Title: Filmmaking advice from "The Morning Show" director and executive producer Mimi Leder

You run a set on respect. You know, you hire the people you hire because they're great at what they do.
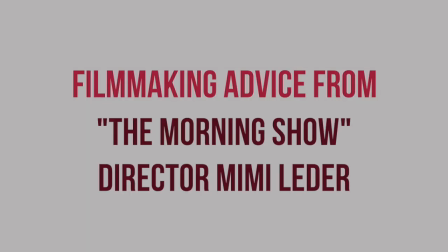And so I signed on and actually I was not involved with the pitches. A script was written and it wasn't quite what it needed to be. And so he left and Kerry Aaron came on.
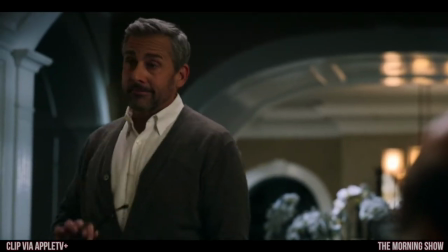0:29 Well, the major change was Me Too happened and Me Too wasn't a part of the morning show when it was developed.
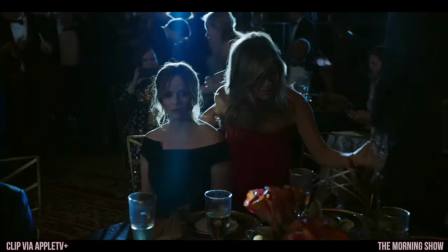0:36 We all wanted to incorporate it. She incorporated it into this modern day world of cutthroat politics.
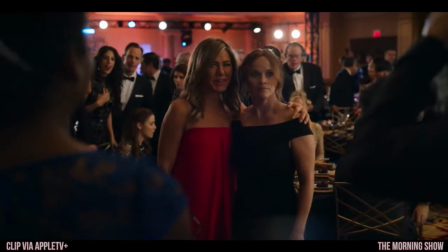0:42 And at the center, these two incredibly powerful women coming from very different backgrounds.
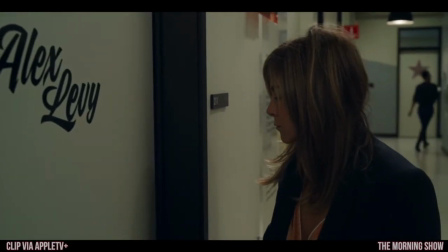0:48 So it was quite an interesting collaboration with Carrie Aaron, who's a great writer, Jen Aniston,
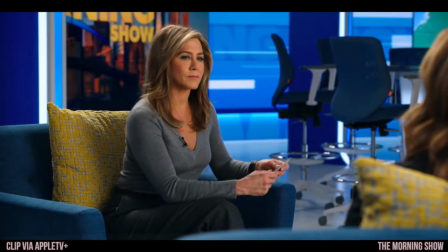0:55 Reese Witherspoon, myself, all female executive producers and one male executive producer,
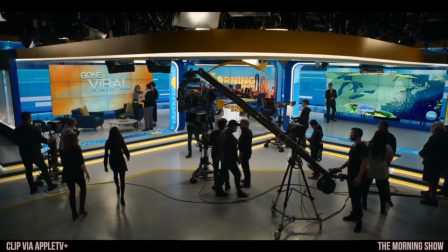1:02 Michael Ellenberg. and it's been really exciting it's been very unusual
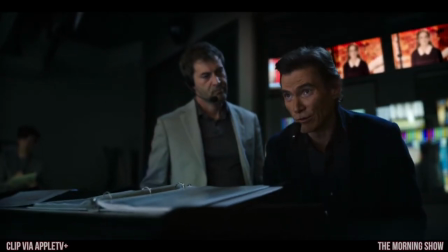1:07 like we have casting sessions vicky thomas is our casting director and she is absolutely brilliant i do watch casting on tape and then i like callbacks in person and i like to work the actors and and people would walk into the room and it was just all women it was just women and they'd never seen that before i mean a lot of actors like oh my god there's no men in here and it it was really that was fun these shows, you know, they're very brightly lit. And so we wanted to emulate that.
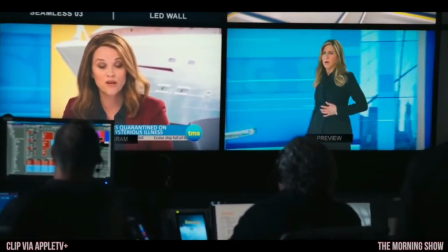1:39 And then we wanted to give it a saturated look, you know, very colorful,
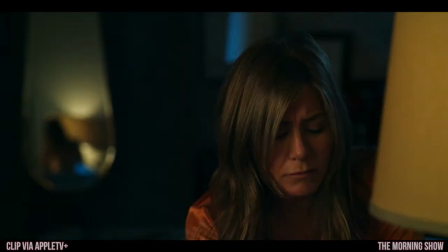1:44 lots of dark spots of lights, people walking in and out of shadows, you know, because they have very messy lives,
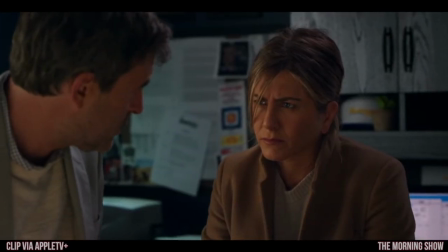1:50 you know, these characters, you know, Aniston's character, Alex lives in a glass house, we wanted it to all be glass.
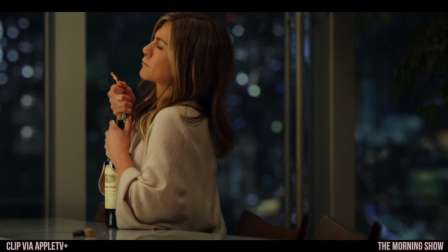1:58 And like she was in this like, kind of prison of her own making,
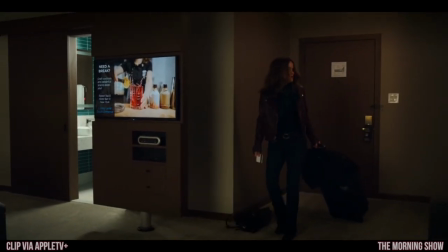2:02 Bradley's still in a hotel room coming from West Virginia and you see where
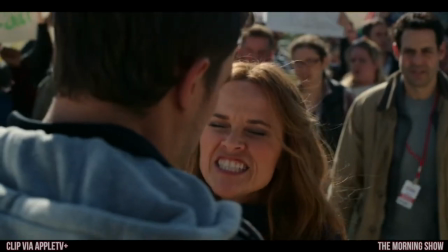2:07 she comes from in in the pilot I decided like let's not have any rules I wanted to shoot
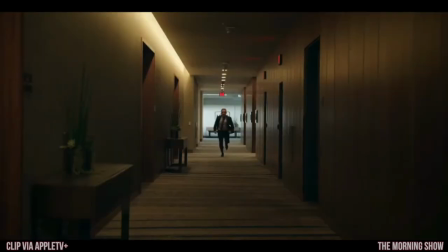2:12 handheld steadicam long lens I wanted it to
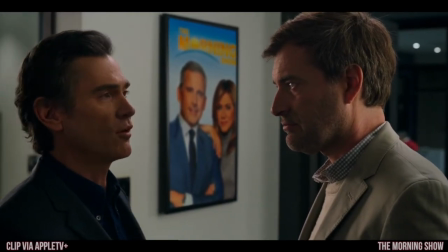2:17 to look real and what I did was I had an inspiration board I picked you know films that I really loved the look of control
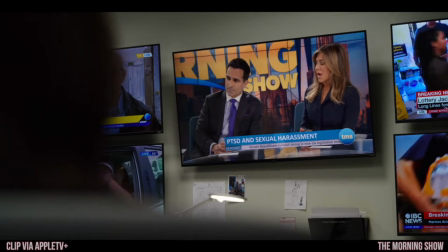2:24 rooms blue lights you know a lot of my shots that are on my inspiration board are these big close-ups of people.
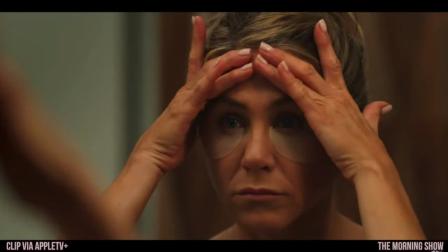2:32 I wanted to shoot women as men are shot.
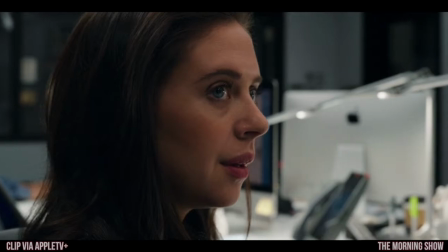2:36 Like you can go in there and shoot a close-up on a man like this and then have the city as part of the character of the frame.
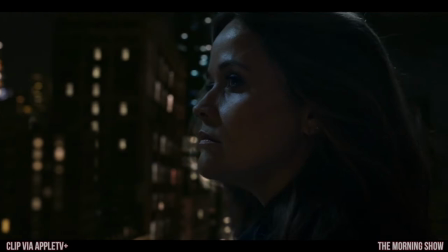2:43 And I wanted to do that with women. And it's really interesting. If you look at my mood board, it looks like the show. It was fun. It was really fun creating the mood board. I still think it exists today. You know, you make a failure, you go to movie jail took me forever to even do the Antonio Vanderas movie and then you know I was being offered stuff but lousy stuff and who wants to make lousy stuff so I started developing my own stuff but you know a guy who has a failure you know a 250 million dollar failure you know in terms of budget we'll get we'll still get three movies and that's a fact so I came on as a guest you know I work three cameras a lot but I was I was just doing a simple medium shot of Ann Dowd and I said to the DP I said could you please you know give me a medium shot over there of her letting Amy Brenneman into the van and he said Mimi in front of the crew have you seen our show and I went yeah and he goes well we have a style